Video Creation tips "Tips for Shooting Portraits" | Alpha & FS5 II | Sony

Hi, it's Nicholas. I'm going to show you quick tips for shooting portraits for video, which is suitable for interviews, fashions, and corporate videos.
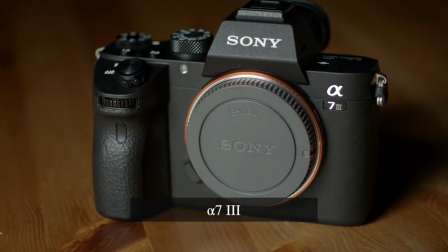[0:10]
Cameras like this Alpha 7 III produces great image quality, but I also recommend camcorders.
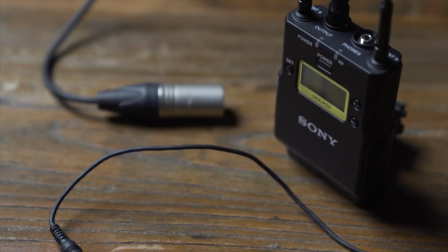[0:18]
Audio is something that can be problematic when photographers get into videography and motion picture.
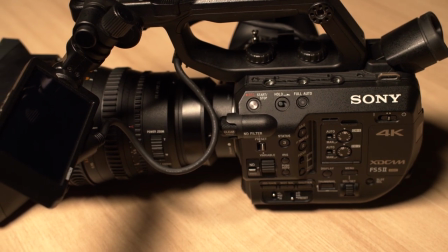[0:25]
I also had a hard time once beginning shooting videos because I did not know how to properly capture audio and monitor it.
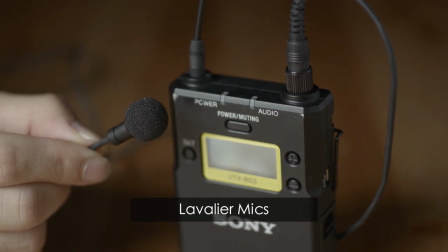[0:32]
For this kind of a setup, I prefer lav mics because it can focus on the speaker's voice and I have no need of the ambient noise.
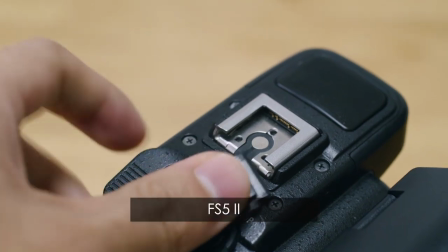[0:41]
FS5 Mark II has a MI shoe where you can attach wireless UWP audio unit which can be very convenient for interview applications.
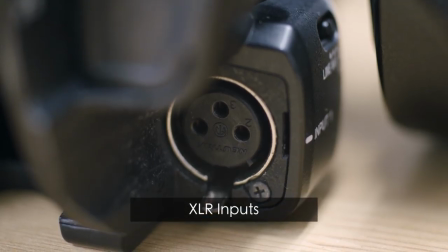[0:50]
There are a couple XLR inputs if you want to use other microphone, both phantom and non-phantom powered.
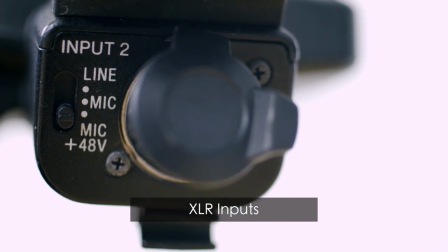[0:57]
Opposing to alpha cameras, it is capable of capturing professional audio in one package and I love that capability.
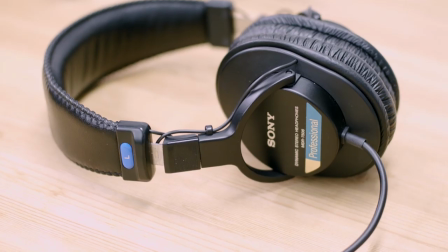[1:04]
Also, get a nice pair of headphones to properly monitor the audio. As a photographer getting into video, another hurdle is the lighting because we cannot use strobes. Instead, we will be using steady lights. Here's a spotlight and a panel light, both LEDs. Very compact, lightweight, and energy efficient. The key to making a good portrait video is to produce a soft light. Of course, a hard light can be a stylistic choice, but it will make harsh shadows.
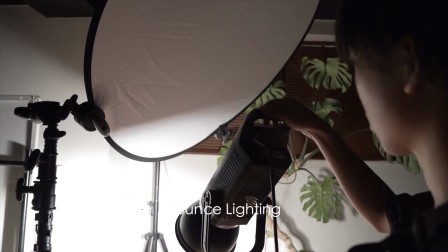[1:32]
Not ideal for this kind of a situation. There are several ways to create soft light.
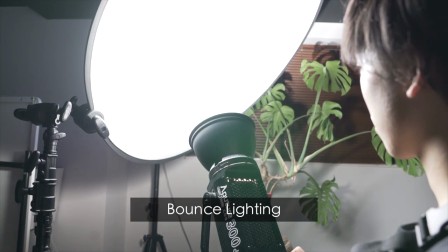[1:37]
Bouncing on walls or using various type of light modifiers.
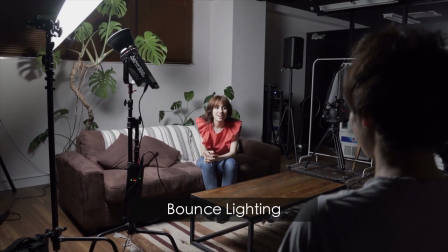[1:41]
Bouncing on a wall or other materials such as bounce cars is an easy way to cast soft lights.
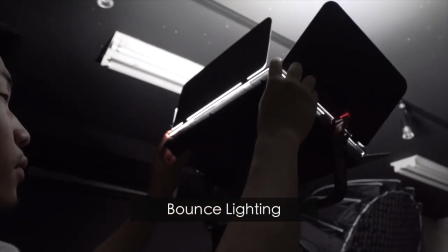[1:49]
Bouncing on a ceiling is also a technique to raise the ambience.
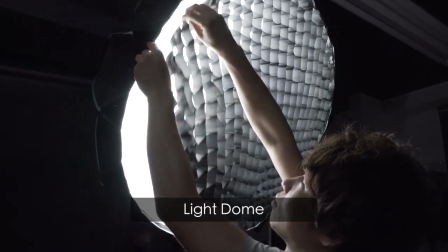[1:54]
This is a type of a light modifier called light dome which casts softer lights than bare naked lights. I put this on to the spotlight and this spotlight will act as a key light, a main light source for this model.
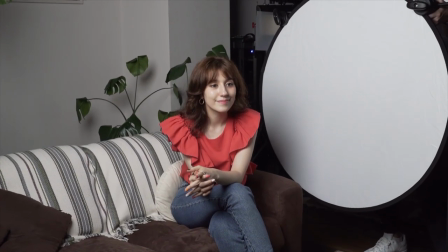[2:07]
Bounce cards or different kind of light source can be used to fill the other side of her face. This is called a fill light.
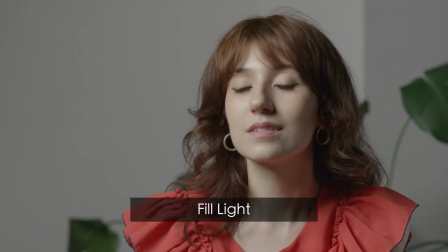[2:13]
The stronger the fill is, it has less contrast. The less the fill light is, there will be more contrast and shadow.
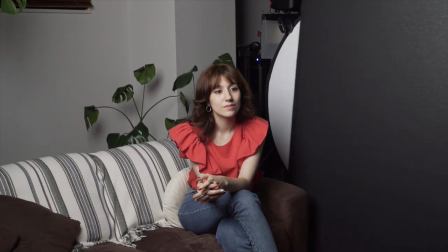[2:19]
To increase contrast, you can use negative fill by flagging lights.
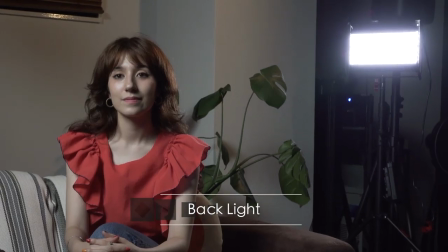[2:23]
At last, to add accent to the scene, I can put a panel light behind her back to cast some edge light, which separates her from the background.
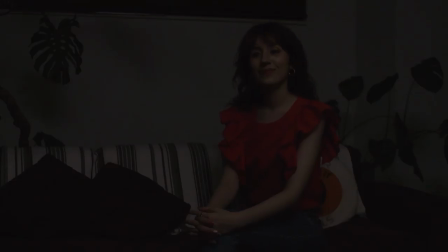[2:31]
Now let's look at the recap here.
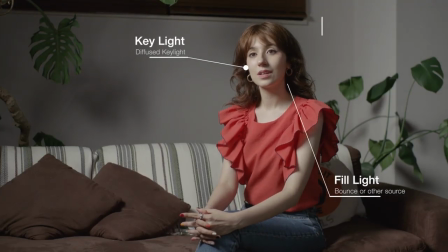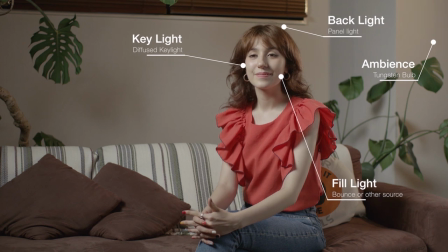When it comes to shooting portrait,
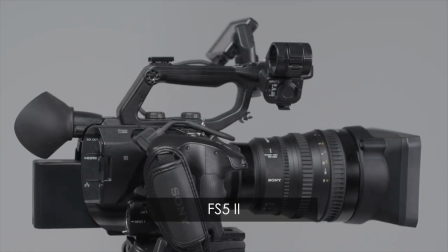[2:48]
I believe FS5 Mark II can be a great option because it has an advanced color science similar to the high-end cinema cameras such as Venice.
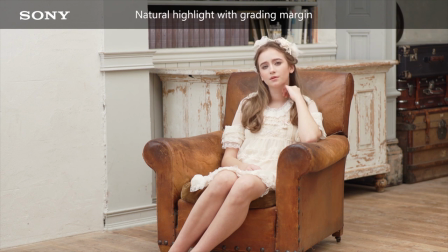[2:56]
It adopts rich mid-range colors, alluring facial tones, and a softer tonal look.
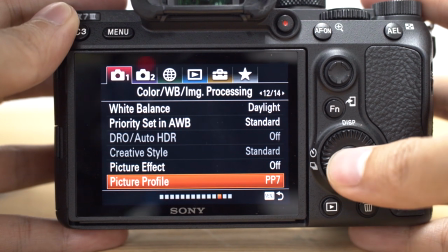[3:05]
And, as for color matching, both Alpha 7 Mark III and FS5 Mark II have S-Log II and S-Log III, so you can easily match them in post-production. Framing is also important when shooting portrait videos. For interview shots, it is suitable shooting properly leveled, both wide angle and close-ups. However, shooting in different angles can cause different emotions, and it might suit for different occasions.
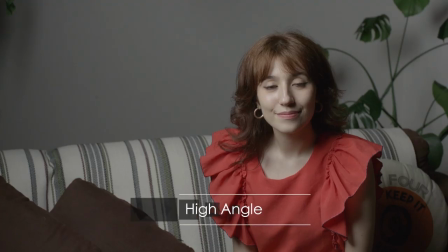[3:30]
For example, shooting low angle can make the model look more powerful, and shooting high angle can make the model look weaker, but it can both distort faces.
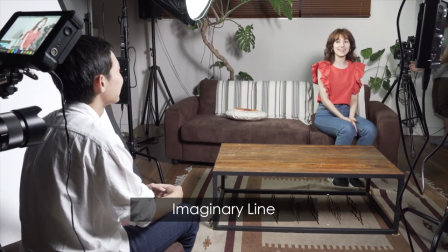[3:39]
Imaginary line is also important if you're shooting A and B cam. In filmmaking, there's a 180 degree rule.
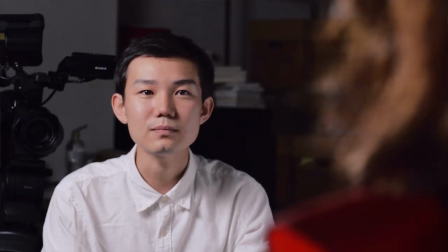[3:47]
You should always keep the camera on one side of an imaginary axis between two characters, unless you are intentional. And that's it for some tips on shooting portrait videos. I hope you learned something.